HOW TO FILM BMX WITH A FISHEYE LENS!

Hey what's up you guys, welcome back to another video, my name is Brandon Up and today I'm going to be talking about 5 tips on how to use a fisheye lens to film vmx.
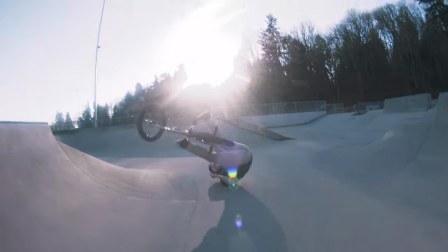So tip number 1 is to get close. A fisheye lens makes your field of view a lot wider than normal so don't be afraid to get close. If you're standing too far away the rider is going to end up looking really small and that essentially defeats the purpose of using a fisheye in the first place.
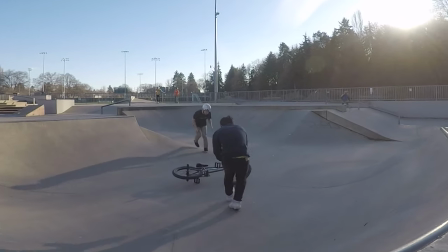26s
Depending on your setup generally you want to be a few feet away. I probably recommend around three to five feet somewhere around there when you're starting out some fish eyes are gonna be wider than others The wider
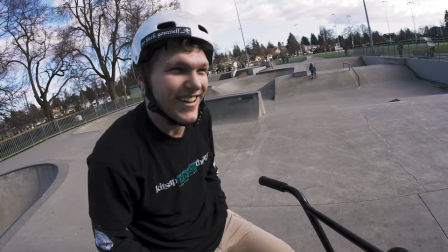34s
the fish eye the closer you're gonna need to be I generally find the wider fish eyes are gonna be a lot more useful just because you're gonna be
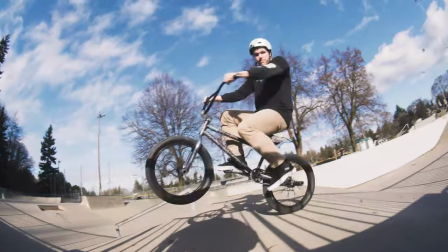40s
able to stand in tighter Situations and spots where you don't have much room behind you don't get too close to where you're chopping off the head and feet of The rider but don't be afraid to get right up in the action The goal is to fill the frame with the rider since you're
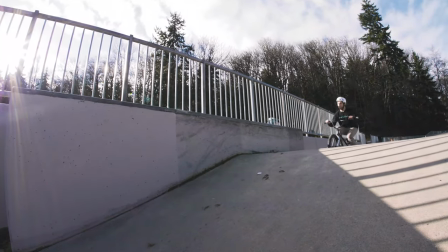50s
so close However, you got to be aware that you are now in the danger zone Be very conscious if the riders bailing though because they or the bike can come crashing into you that can lead to Not the best results.
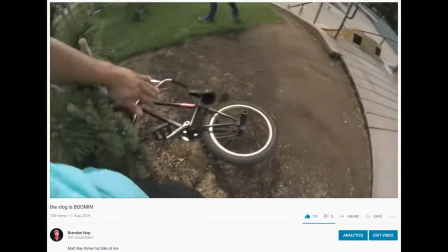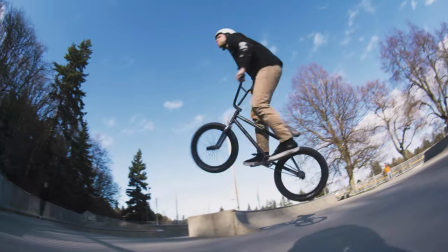66s
Tip 2 is to get low. The point of a fisheye is to exaggerate certain elements. When you're low, everything above it seems bigger. This is a great way to make airs look taller and drops look huge. Most of the time you're going to want to be pretty low and sometimes even ground level depending on the obstacle that you're filming. The reason that I say most of the time is because if you're too low, things can start to look a little weird. I'll touch up on that later in the video.
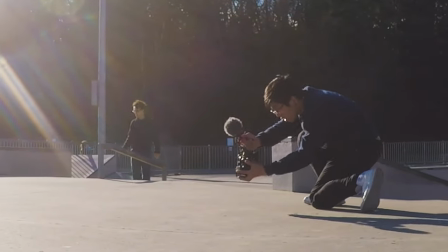86s
If you can, try to use a top handle because it'll help you get those low angles without having to crouch into awkward positions or lay on the ground. Personally, I used one by SmallRig. This one was about $40. If you don't want to spend that much, these are like $15. Generally pretty universal. There's a perfect spot for a microphone right here, and then your camera just goes right here. I used one of these for a while before upgrading. They're fine. They're perfect for starting out. If your camera has a tilt-out or flippy screen, that's going to help you get those low angles because you're going to be able to look down and see what you're recording. If not, it's not the end of the world, but you are going to be guessing more in the beginning before you naturally start to understand where to point your camera. There are exceptions to this rule, however. I have noticed that some tech tricks, especially foot jams and tire taps, look a little better when you film from above.
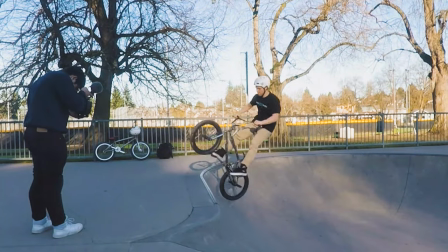125s
Experiment and see what works best for your situation. If you're just shooting really casual footage, like vlogging, getting low is just unnecessary though, and it might actually make your footage look really funny.
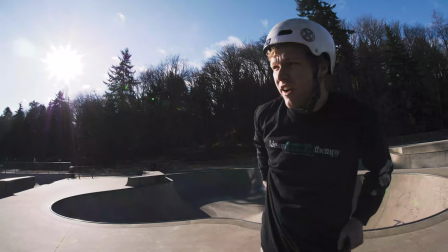134s
Tip number three is going to be to shoot from the right angle. There's a few different parts to this one. If you're filming from a certain angle and it's not working or looking the best, it's probably not the right one.
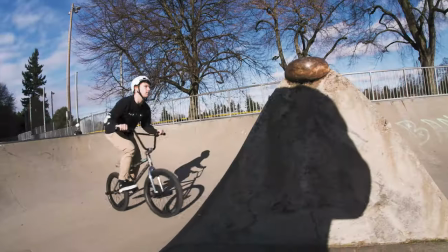142s
For example, the same trick shot from straight on versus from the side is going to look really different. Figure out what works best for your clip.
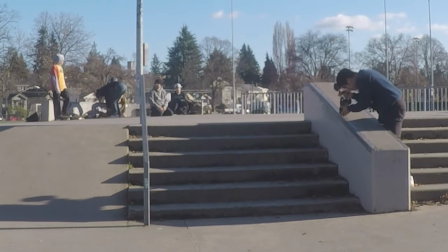148s
Clips should be filmed from different angles depending on which way the rider spins or what side they do the tricks on.
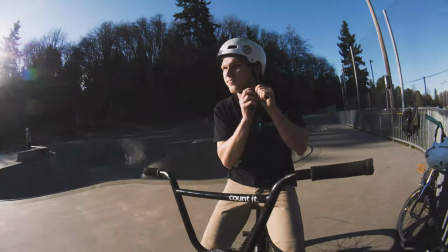152s
Generally you want to be filming in such a way that you see the face of the rider during the clip because you don't want those butt shots. Unless you know, that's what you're into. Don't hold the camera in just one place. You're going to want to pan it from side to side or up and down.
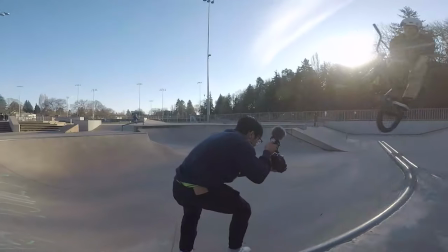164s
If you're filming a trick or line that benefits from not just standing in one place, you have a few options. One, you can skateboard, which a lot of people do and it works great. I can't skateboard though. You can also get a steadicam or gimbal. Those are awesome. I have friends who use those and produce awesome footage with them, but it's just a little too much for me. A little too much gear to pack. I personally just like to utilize the ninja walk method.
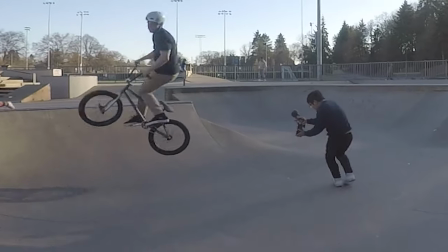185s
The ninja walk is just sort of when you crouch over and take careful steps, it really helps stabilize the footage compared to if you were just standing up and holding the camera normally. Just make sure that you're doing it as smooth as possible though. you're going to be applying a lot of warp stabilizer in the post, which makes your footage look weird all over again. If you use a top handle though, it should help stabilize the footage anyways. If you're just holding the camera like this, whether it be both hands or one hand, your body starts to get tired and your muscles start to fatigue, causing shake. If you're holding the handle like this and your camera body's right here, gravity plus the weight of your camera helps stabilize and you just don't get as tired, meaning less shake.
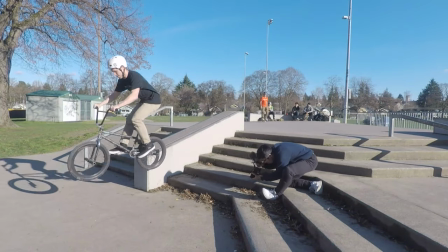219s
Here are some basic tips to help you get started. Grinds are going to look best from the middle of the rail or ledge. An exception to this is if they're doing a trick out.
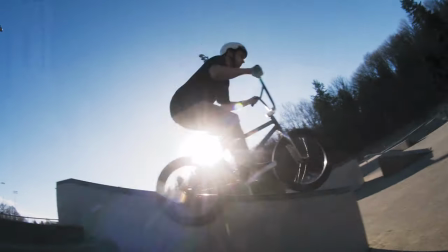225s
For example, I'll film a double peg on a rail differently than say, a double peg to bar spin on a rail or a double peg to 180 on a rail. You're gonna want to be where the trick is if that makes sense. If you're filming a drop or a stair set, there's a few different ways to go about this.
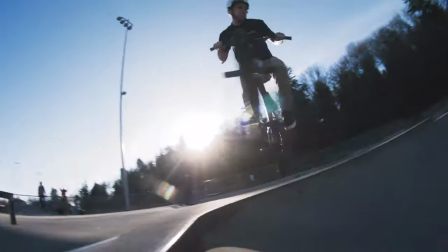237s
You can't really go wrong with filming it from the top or like a few stairs down from the top. Sometimes I like to film from the ground on a drop.
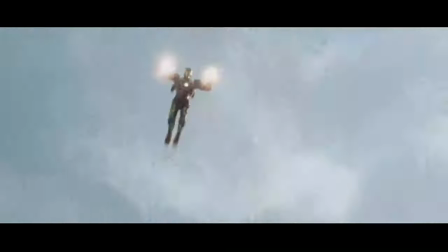243s
When you film a drop from the ground, it offers this really extreme effect. It kind of reminds me of when a superhero lands and smashes into the ground.